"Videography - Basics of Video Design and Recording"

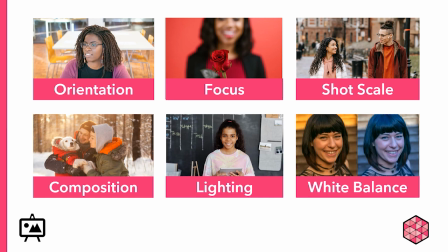258s
This lets you know that we're thinking about visual elements of your filming. In the visual section, we'll cover orientation, focus, shot scale, composition, lighting, and white balance.
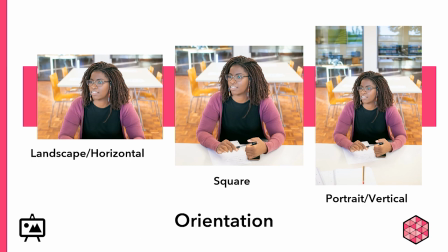270s
When you're filming, the first thing to consider is what kind of aspect ratio and orientation you will choose. Notice how the orientation you choose changes what is visible within your frame and thus what your frame will convey to the viewer. Even though I've edited these from the exact same image,
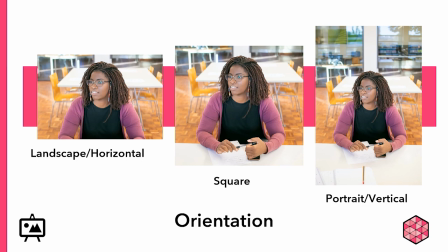286s
notice that in the landscape shot we cannot see the subject's hands and there is more focus on the table behind her. In the square shot we start to see a bit of the surface where her arms are resting and the pen in her hands and there is less focus on the background table.
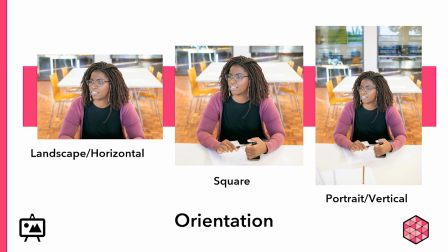301s
In the portrait shot, the surface in the foreground and the objects on it become a really important part of the story. We can also now see the windows behind her. What you choose depends on what equipment you're using, how you want to compose figures and objects in the frame, and especially what you plan to do with the video.
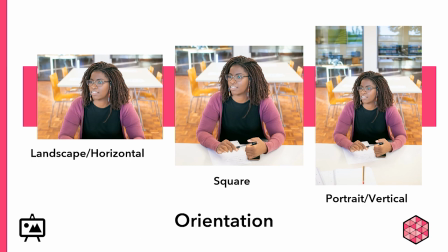320s
If you're filming something professionally or for a more formal situation, you're going to want to use a landscape orientation orientation, since landscape is standard in the industry.
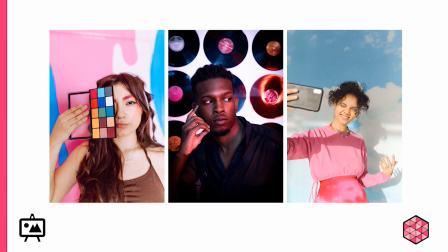332s
In many cases today, we see videos that use a portrait orientation. These are especially popular on social media platforms.
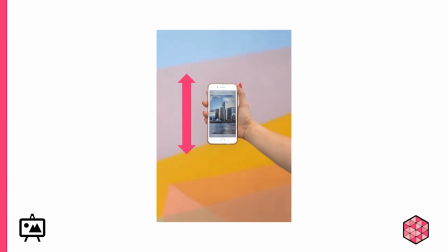343s
And that's because our phones are vertical, or at least we usually hold them vertically to film.
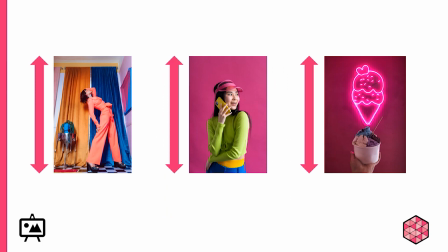352s
And one of the reasons this works so well is because it allows us to capture figures, really well, as well as other kinds of subjects that are oriented vertically. So, when you're thinking about how to orient your shot, consider both the final platform that you intend to use, as well as what sort of things you want to capture within the frame.
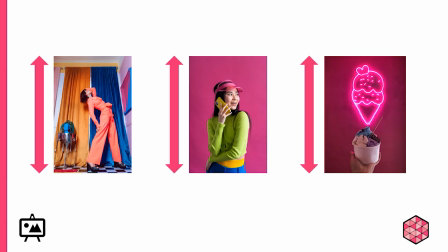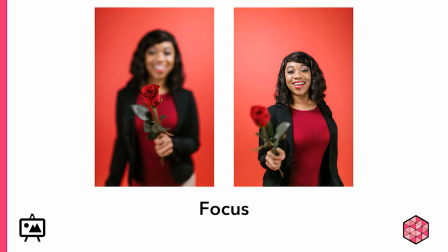377s
Next is focus. What's the difference between these two shots? Right, the focus changes places. In the first shot, the focus is on the rows in the foreground, while the figure in the background is a bit blurred, while in the second shot the opposite is true.
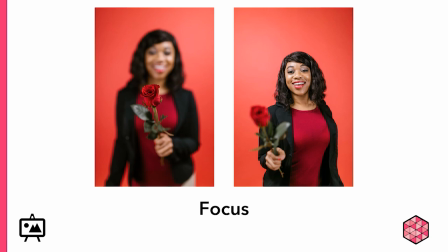393s
Notice that focus here is telling the viewer what's most important in the image. In the first shot, we know that the flower is more important because it's what's in focus. This is what our eye will be drawn to. In the second, it's the woman because our eyes will be drawn to her first. This helps you communicate with your viewer about what they should pay attention to.
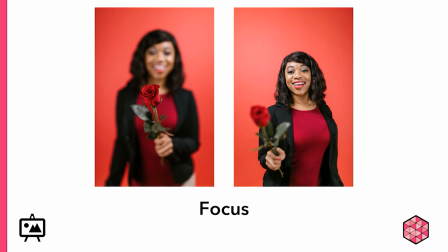412s
The method of achieving focus depends on the camera that you're using a cell phone versus a digital camera versus a DSLR. But the main task here is to get crisp focus on the most important object or person in your frame.
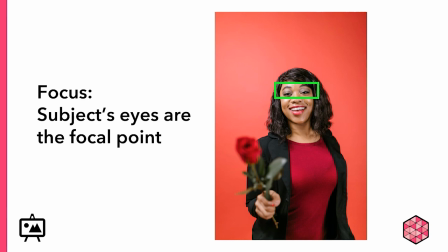428s
An easy trick for checking focus is to simply zoom in on your subject's eyes since this is the most communicative part of a person's face. Make sure that the eyes are clear when you zoom in and then zoom back out to your chosen framing. This will ensure that your subject is perfectly in focus.
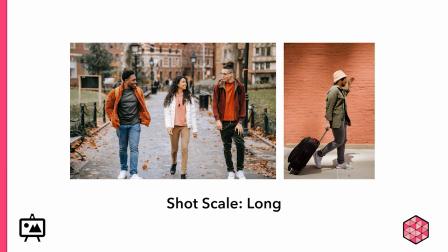448s
Next we have shot scale, which is a major aspect of video communication. Shot scale conveys meaning about the subject and their surroundings. Consider this a long shot in which the full figure is included in the frame.
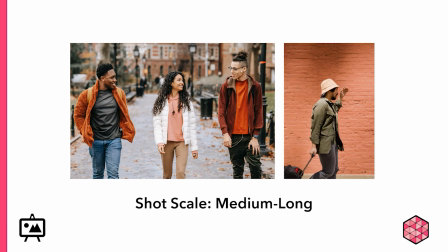464s
And that's compared to a medium long shot in which a person is typically shot from about the knees up, filling up most of the screen.
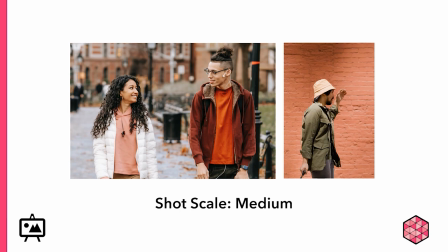474s
When we crop this image to the medium scale, all of a sudden we start to see some kind of relationship between these two individuals. Here we have a medium close-up, which is a person's head and chest filling most of the screen. Here we don't see that this figure is looking at someone else. Instead, she appears to be individually engaging in outdoor recreation, perhaps something like running, and we can still just barely make out that she's likely in a public place.
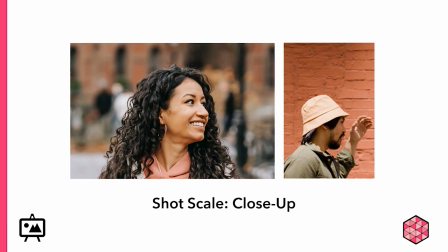506s
A close-up often frames a person's head. Here, we become more focused on her inner personality because we see less of her surroundings. In fact, in this image, we can hardly make out the surroundings at all.
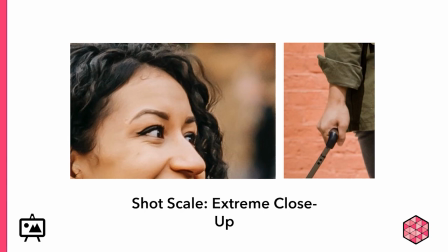520s
On an extreme close-up, small objects or a certain part of the body fills most of the screen. Notice that here, because I've cropped this image from the original Longshot, even though it's a high quality image, it's starting to become grainy.
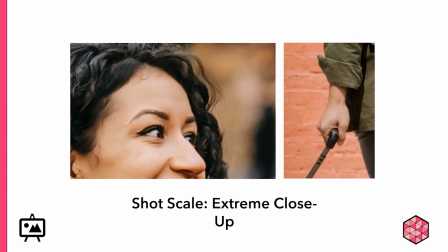534s
This is something to watch out for when you're cropping photos. Remember that it's always better to capture the shot you want as you're taking them so that you can get the highest quality.
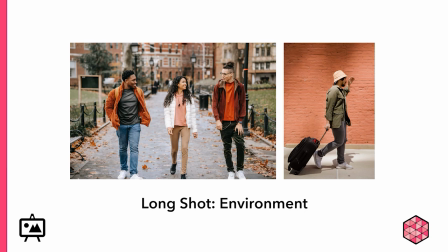547s
But what do these shot scales tell us? Well, in this instance, the long shot indicates to us that the group's surroundings are important. We can see that they're walking through a park in fall, that park is in a city, the three appear to be engaged in an ongoing conversation with one another. In the portrait style shot, we have a man who appears to be traveling,
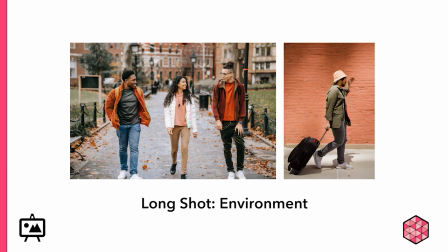567s
perhaps walking to catch a train or a plane, which we can tell by his surroundings and the suitcase that he's carrying. We don't get all these additional details in other kinds of shots.
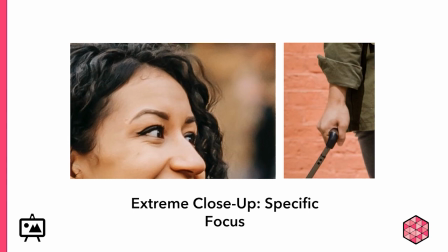578s
So again, here in our extreme close-up, it conveys many fewer details about surroundings. Instead, it invites us to be curious about the subject's inner thoughts on the left, and, particularly, what the subject is holding on the right.
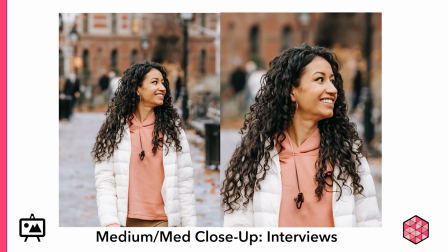597s
A safe shot scale for interviews and general filming is the medium or medium close-up shot. These are comfortable scales because they're similar to the way we normally interact with others. It provides you with sufficient detail, while also giving you a bit of information about the surroundings.
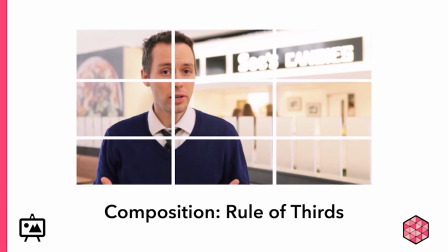615s
Another tip to framing your subjects is known as the rule of thirds. when you set up your shots using the intersections of thirds lines to position your subjects. Here, the man's face is the most important element in the frame, so the photographer has placed him in the upper left-hand intersection of thirds lines.
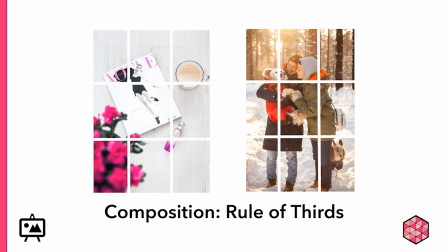636s
Although we often talk about the rule of thirds in terms of landscape-oriented photos, it also works for portrait photos as you can see here. Some of the most engaging parts of the photos are arranged at approximately the intersection of thirds lines.
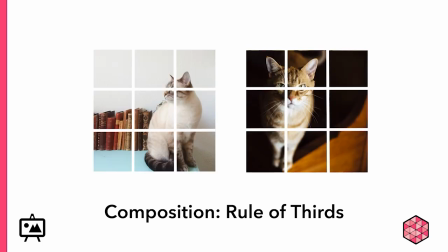654s
And of course, it also works for square.
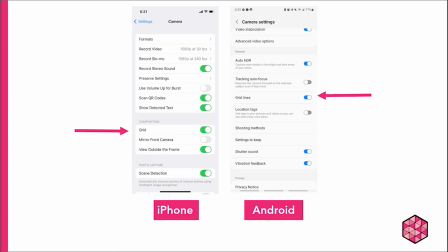661s
Remember that there are built-in grid lines on most phones that you can turn on in the settings. These will not show up in the final image, but they will help you create an interesting and engaging shot.
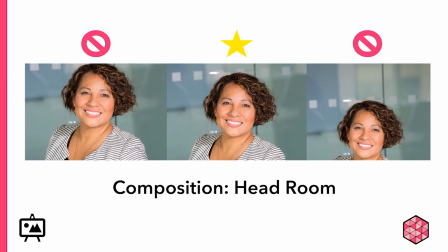675s
By attending to thirds lines, you can avoid the common mistake of giving your subject too much or too little headroom, which you can see in the examples here on the left and right. Instead, Instead, you want to go for just the right amount of headroom, which you can see demonstrated in the center picture.
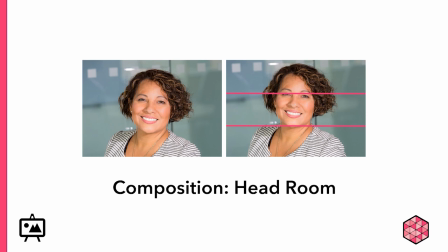694s
With a slight reframing using our rule of thirds, we can improve this even more, eliminating any awkwardness in the headroom and creating a pleasing composition.
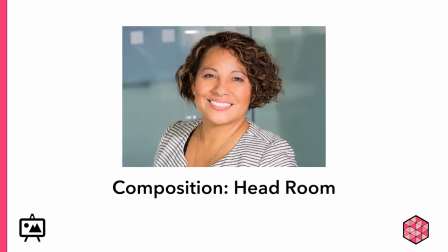705s
And here's that image without the third lines marked.
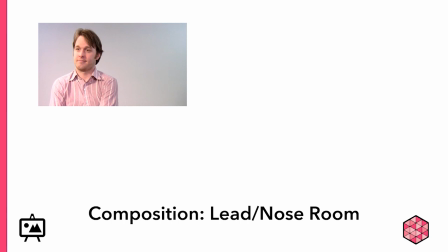711s
In most cases, your subject will not be directly addressing the camera or audience, so you'll shoot them at about this scale. But something probably seems a bit off about this picture, and that's to do with lead or nose room.
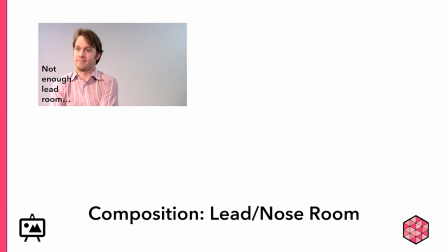728s
There's not enough lead room in this image. The figure is kind of squished up against the side of the frame.
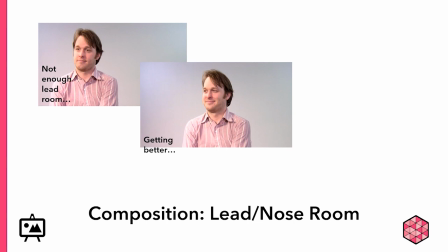736s
Here it's getting a bit better because they're centered in the frame, but we can still make this more pleasing.
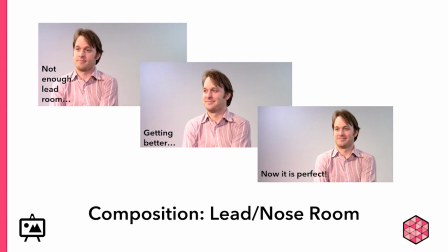743s
Now it's perfect. We have the figure in the frame with enough lead or nose room.